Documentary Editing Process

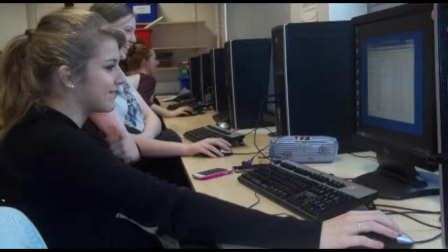(0:00)
Over the few weeks in which we spent editing, the group spent time together on Adobe Premiere editing each part of our documentary.
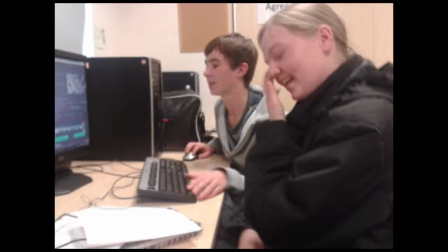(0:07)
The group began by working together to create the title sequence for the documentary.
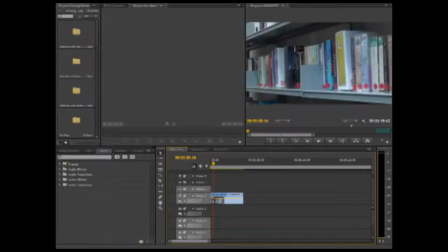(0:11)
We initially began by inserting the footage we filmed for the opening sequence and cutting it down to the correct sections, placing them onto the timeline for our documentary.
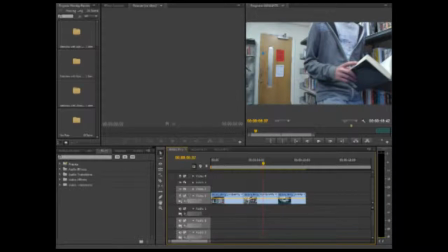(0:20)
Once we had all the opening sequence footage together, we began to work on the actual title of the documentary within the sequence.
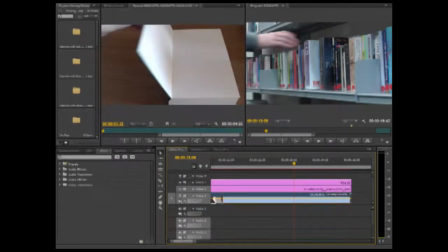(0:27)
We placed an image of a Kindle on top of the book opening, which was to contain our title fading in onto the Kindle, which was also fading onto the book.
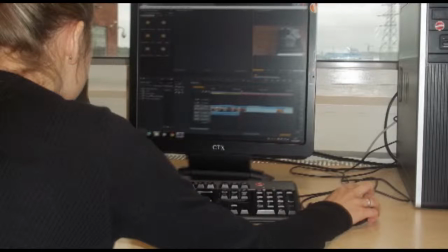(0:35)
After we'd added the title and Kindle onto the video track 2 and 3, we dragged the image crossover fade onto these images and onto the main
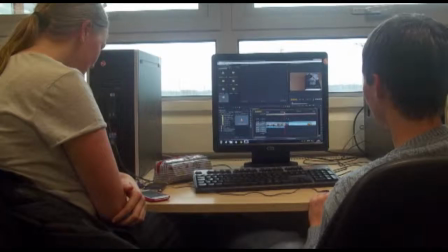(0:44)
footage of the book opening sequence so that it would fade fully into the start of our documentary.
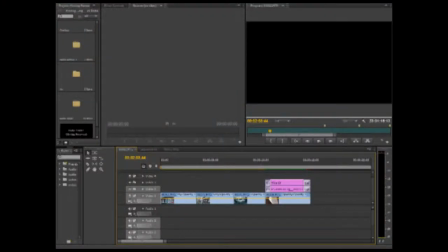(0:50)
After successfully putting our opening sequence together, we added our audio onto it.
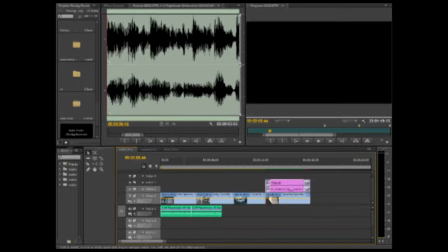(0:55)
To make the music consistent, we cut the first bar of the track Paperback Writer and copied and pasted that one bar onto the track 3 times to fill up the correct space. And then we cut up the lyrics Paperback Writer from the introduction of the track to use for the book opening sequence at the end of the opening.
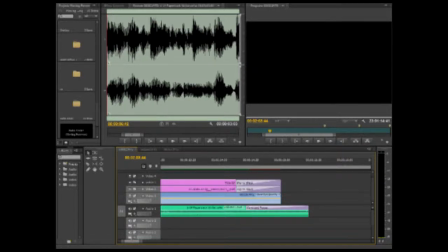(1:10)
We then added a fade onto the end of the music so that it would not just cut out once the documentary sequence began.
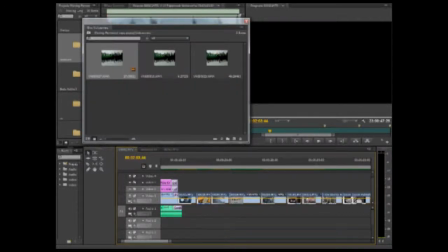(1:16)
We initially started the documentary with our vox pops, but as we later found this was not a relevant place for them,
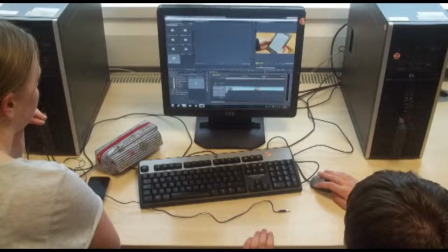(1:22)
we started off placing the cutaways that we'd recorded for the introduction into our documentary.
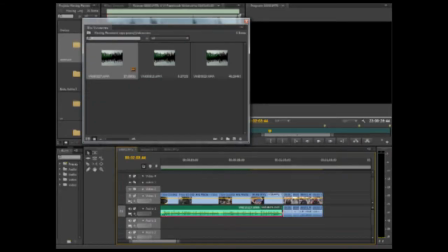(1:27)
Once we'd imported and cut up each part of the cutaway footage, we placed it on the timeline.
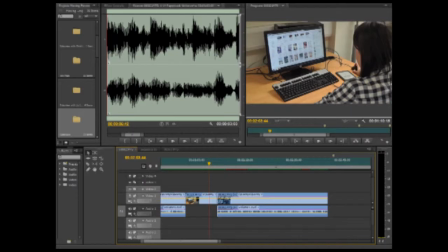(1:32)
We then repeated this process with the archive footage of book production processes during the section which was going to be used to describe this process.
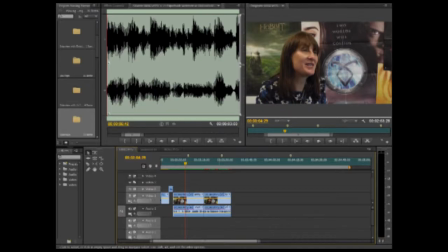(1:41)
We then moved on to importing and cutting up the interviews that we had decided to use. We did this by following the edit decision list which we'd produced before starting the production of the documentary. As we went through our edit decision list,
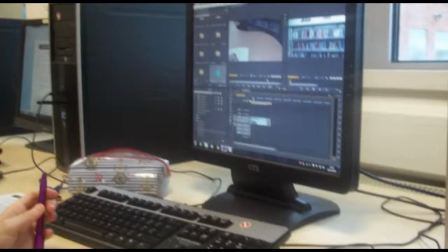(1:51)
we made sure that the cutaways which we'd filmed for in between each interview and those which were being used to cover the jump between interviews and answers were inserted.
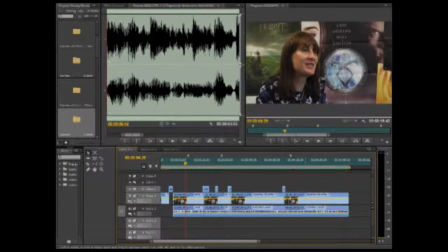(2:00)
This included a wide variety of archive footage which we used as well to highlight parts of what our interviewees were saying.
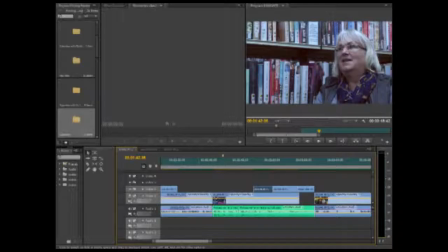(2:08)
The whole process took us just over a week until we were happy with what we produced and were able to add our voiceovers to the production.
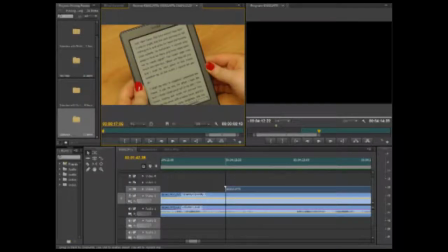(2:16)
We imported our voiceover audio clips and split it up into each of the different sections which we required for the sections which were to lead into different topics.
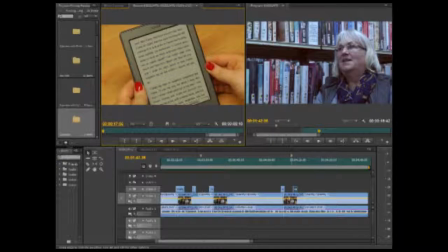(2:24)
Some clips were a second or two too long, but we were able to cut or edit the length of the footage above so that it would fit properly.
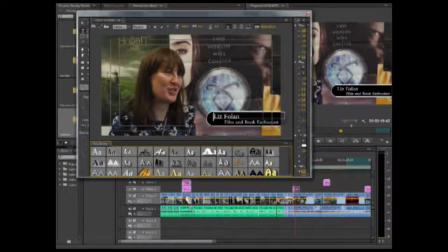(2:31)
We finally added our interview graphics to the documentary.
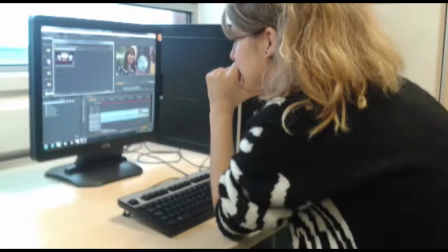(2:34)
We created a title with a white round box and a black round box so that the text box for each interviewee could be seen clearly.
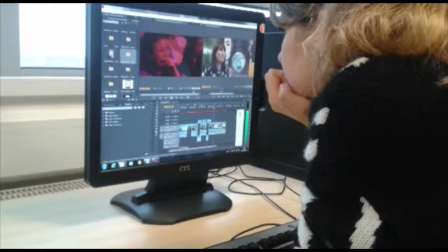(2:40)
We then added the name and profession of each interviewee in white text to allow the audience to see who they were and how they were relevant.
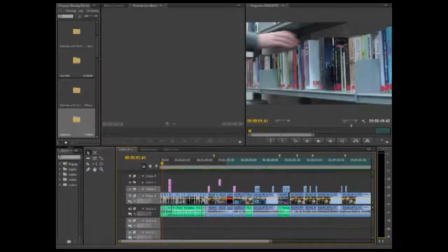(2:47)
We then made a few minor tweaks to our documentary, to the lengths and edits of the clips, until it was complete.